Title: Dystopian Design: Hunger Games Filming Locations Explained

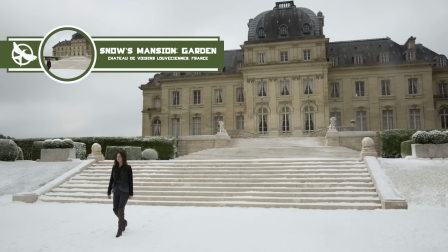8:13 The garden-facing side of Snow's mansion was also filmed in the chateau as well. As for the scenes that feature Snow's greenhouse, those were shot in two different locations.
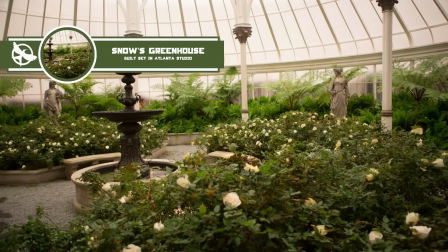8:21 They filmed the interior of the greenhouse in Atlanta, and you'd think that they would have filmed it inside some random greenhouse, but they actually built the entire set from scratch.
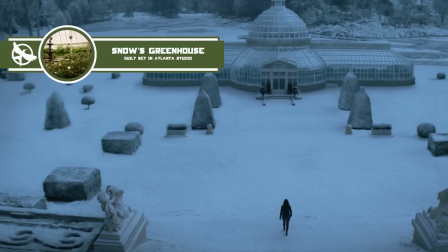8:28 The exterior shots of the greenhouse were fully CGI, except for the entryway, which was the set piece that they built in the garden of the chateau so that they could capture a shot
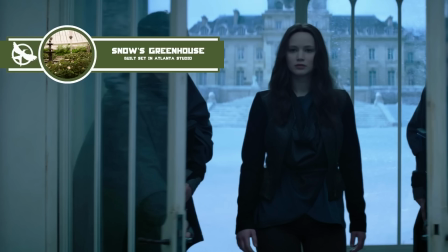8:37 of it in the background while Katniss walks into the greenhouse to make it look as if it were actually on
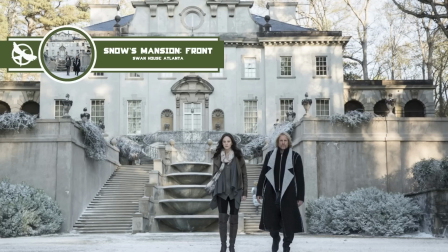8:42 the grounds of Snow's mansion. The front-facing side of Snow's mansion, where Candace says her final goodbyes, was shot in the Swan House back in Atlanta.
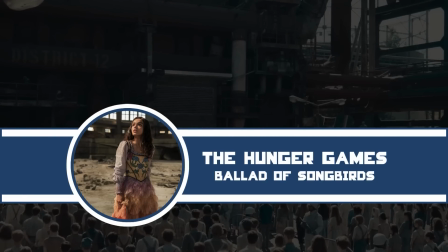8:49 Children from each district to fight to the death in the Hunger Games. From District 12, Lucy Gray Baird.
Alright, let's talk about Hunger Games the musical. Mockingjay Part 2 was the most location-heavy movie in the trilogy, but overall, the Ballad of Songbirds and Snakes takes the cake.
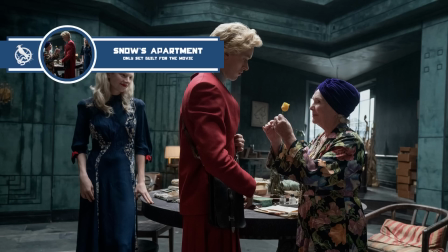9:04 They only built like one set for this movie, which was the set for Snow's apartment. Everything else was shot on location, but they absolutely went all in on the design of Snow's apartment. The amount of detail they put in is absolutely crazy. For starters, they built the set so that it looked like a snowflake if you were looking down at it from above.
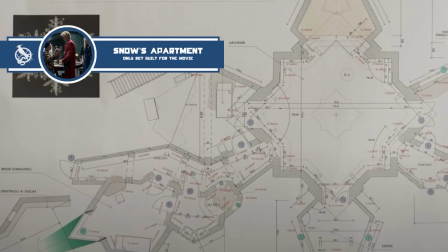9:20 And I know what you're thinking. A snowflake-shaped apartment for the Snow family, it's a little bit too on the nose, but I feel like it's subtle enough that it doesn't feel gimmicky,
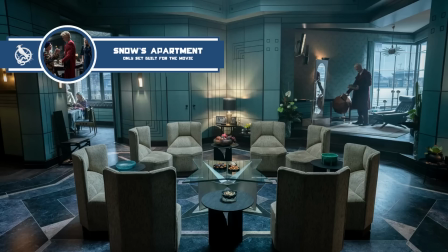9:27 and honestly, I don't think it's evident at all that it's shaped like a snowflake if you're just watching the movie for the first time.
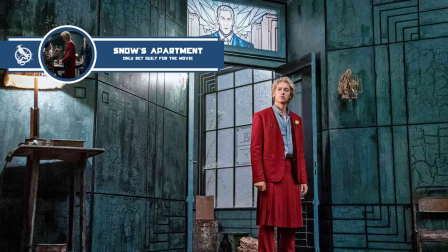9:32 Apart from that, they added a lot of small details when decorating the set, like the stained glass window that has Snow's father on it.
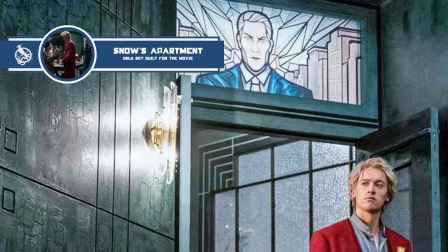9:39 The whole idea was to make the apartment look as unwelcoming as possible. Nothing about it is supposed to feel warm or inviting.
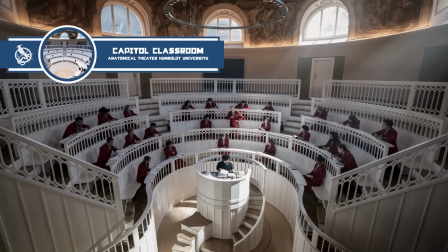9:46 Let's move on to the filming locations, because a lot of them look so otherworldly that you would think that they were built sets.
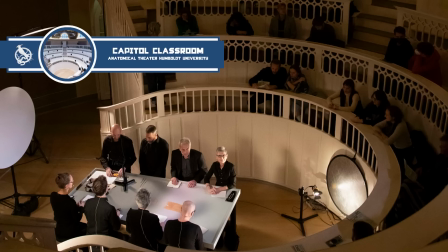9:51 Like for example, the Capitol classroom wasn't a set. It's a real anatomy theater in the Humboldt University of Berlin.
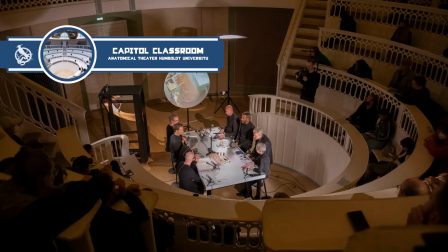9:58 The reason the seating is so claustrophobic and constricted is that they would perform live dissections there,
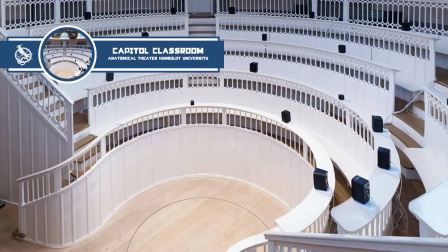10:03 so people needed to be as close to the center as possible to get a good view. The arena scenes were shot in two buildings.
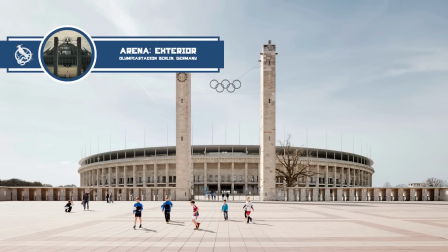10:09 The exterior of the arena was filmed in the Olympic Stadium in Berlin, which is an open-air Olympic stadium.
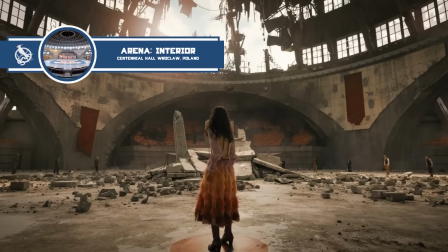10:14 The interior was filmed in an enclosed arena in Poland called the Centennial Hall. And you can obviously guess why they decided to film on two different locations.
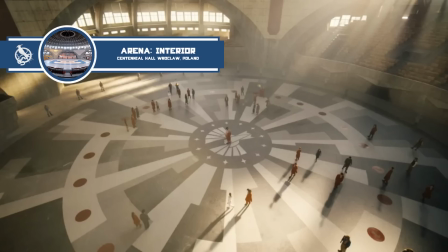10:21 Filming in an open-air stadium would be a logistical nightmare, but in the movie, they're both open air, since the rebels decided to do a Molotov makeover and blow the whole roof off.
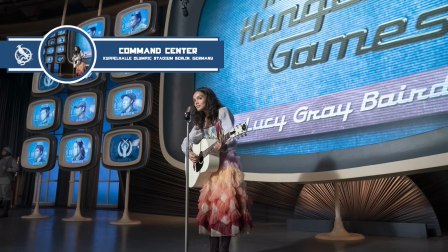10:30 The command center scenes, where the mentors are watching the Hunger Games play out, were filmed in an arena that's in the same building complex as the Olympic Stadium in Berlin.
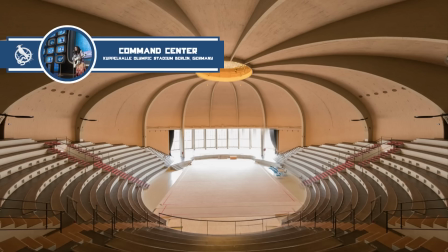10:38 And you'll notice that the seating is very cramped in the arena, and the reason for that is because this is where the Olympic fencing events were held, so people needed to be closer to the stage to see what was going on. And that wraps up our deep dive on the set design and filming locations of all the Hunger Games movies. I'm curious to know what you guys' favorite location is, so drop a comment down below and let me know, and I'll see you guys in the next video.